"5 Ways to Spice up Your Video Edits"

There are definitely many different ways you can tackle this issue, like using the remix music effect, but my favorite is using the reverb effect. Now normally reverb can make a sound sound distant, but in this case it can also help you end the song.
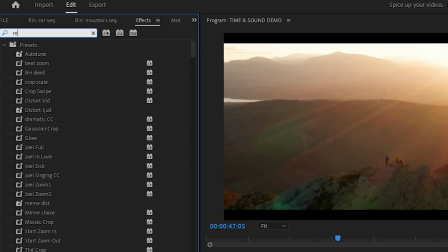If I cut out the end part of the song and add the reverb effect to it it will just reverb and then stop abruptly where the audio cuts off
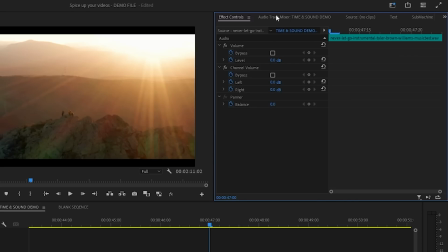but we want the reverb to linger on into the horizon the way to do this is to add reverb as an effect on the
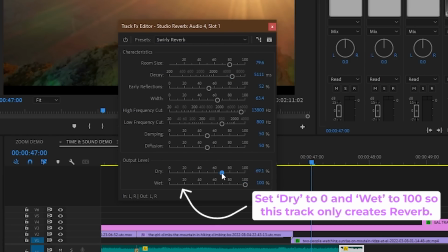whole audio layer for example i can add it to audio track 4. with this new setup whatever we put on the audio track 4 it'll have reverb
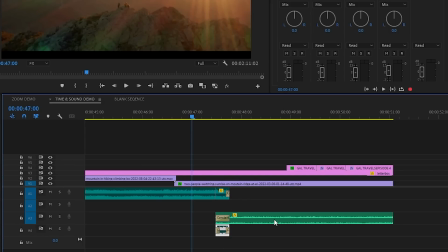on it let's take the tiny part from the end of the song and plop it down here and when we play the song echoes out into the horizon like we wanted. Musicbed's music is already so awesome to edit to because the music is so lit and just adding the
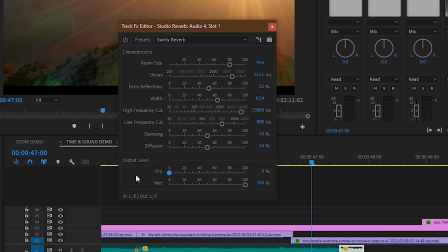pitch shift effect or the EQ or the reverb just makes it even more engaging or should I say spicier. I know when I use Musicbed in these effects my videos are very successful and engaging and I know your audience will too.
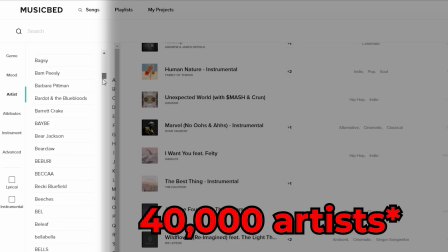Musicbed has a curated roster of over 400,000 artists that you won't find anywhere else.
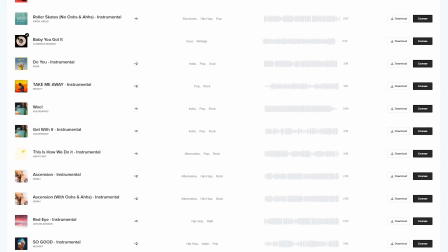I put together a playlist of mine and my editing teams of our favorite music to edit to from Musicbed just down below. You can sign up for a free plan to browse as many music tracks as you like and you can use code PremierGal to get one month free when you sign up for an annual subscription.
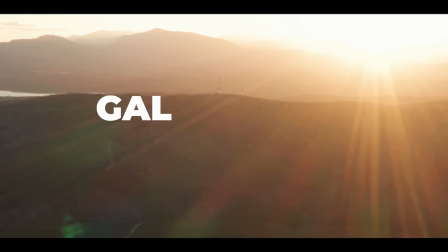Now let's go into some more sound effects. I have a little title pop here at the end that I think needs some good old sound effects.
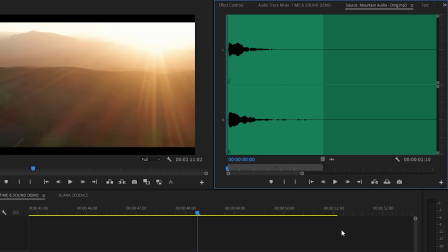I have a reverby ding sound effect here that I think is perfect for this.
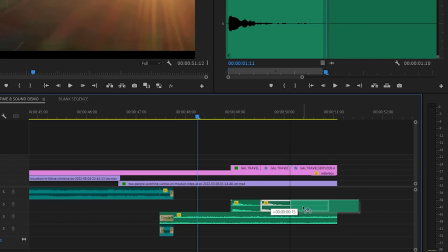So let's add the sound effects three times for the three times the text pops in. You can hear it sounds too repetitive. Now obviously I could go find another dingy sound effect to use to get rid of the repetition but if you just have one sound effect one thing that you can do is create a pitch shift effect to create more variety.
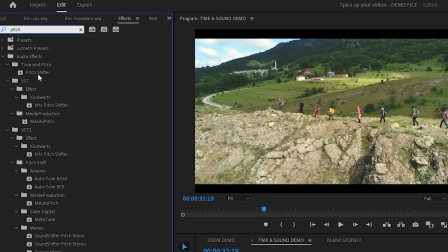You could use the same pitch shifter effect that I mentioned earlier but here's another way of doing it.
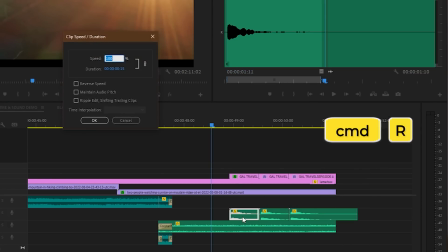You can click on the sound effects and press ctrl r or command r to bring up the speed and duration and here you can just adjust each sound effect to have a different speed and the changes don't have to be drastic by changing the speed we are able to change the pitch enough so all the sound effects sounds
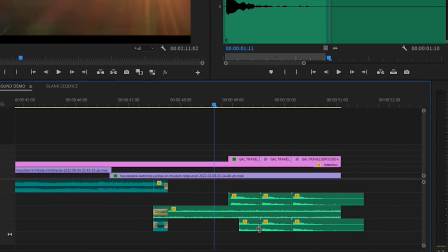a little bit different now let's also cut the tail of each sound effect and let's put it on the layer with our reverb effects
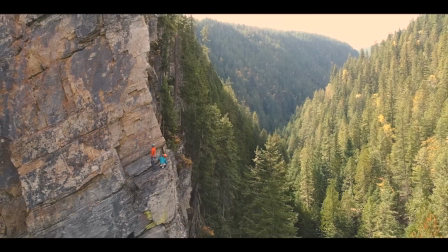now all the ding effects sound more distance to match our mountain footage because the dings now echo into the mountains that was spicy the scale parameter in premiere pro is way more powerful than you think let me show you a few things that you can do to spice up your edit just using the
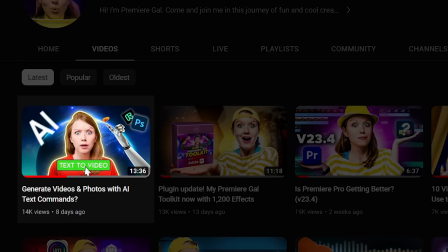scale for this tip i'll be using an example from my latest video on generative AI and in that video I interviewed Unmesh from Piximperfect on his thoughts.
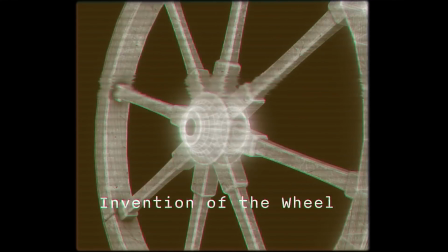Now in this interview, I did add some b-roll to make it a little bit more spicy. But there are a few other things that you can do to make a talking head interview a little bit more interesting.
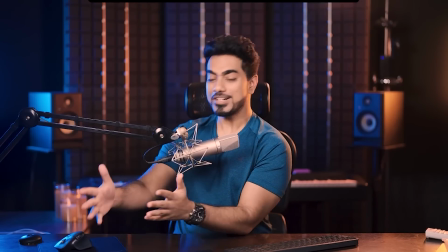Things that were impossible to do are now possible. Things that used to take hours maybe and maybe years of training can now be done in seconds.
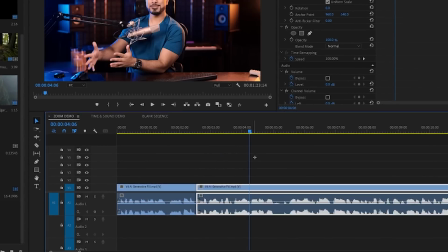First, you can cut out all the pauses to make long talking parts tighter. The pace of the interview now is tighter, but it did introduce several jump cuts that could feel a little annoying.
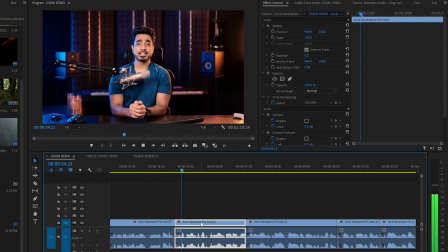So here are some zoom tricks you can use to fix it. For longer talking segments, a simple zoom on the next cut can make it feel like a different shot.
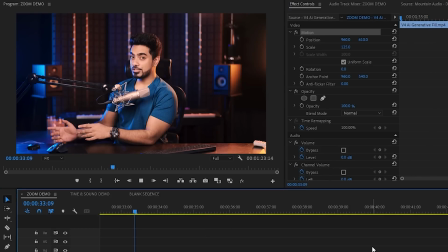You could even change the position.
Possible to do are now possible. Things that you use.
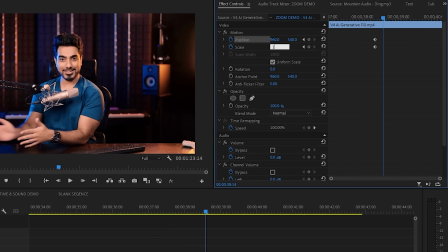You can also quickly zoom into objects or people when something is said to give it even more impact.
Years of training can now be done.
But you don't want to overdo this because sometimes it can have a dizzying effect on your audience who is watching.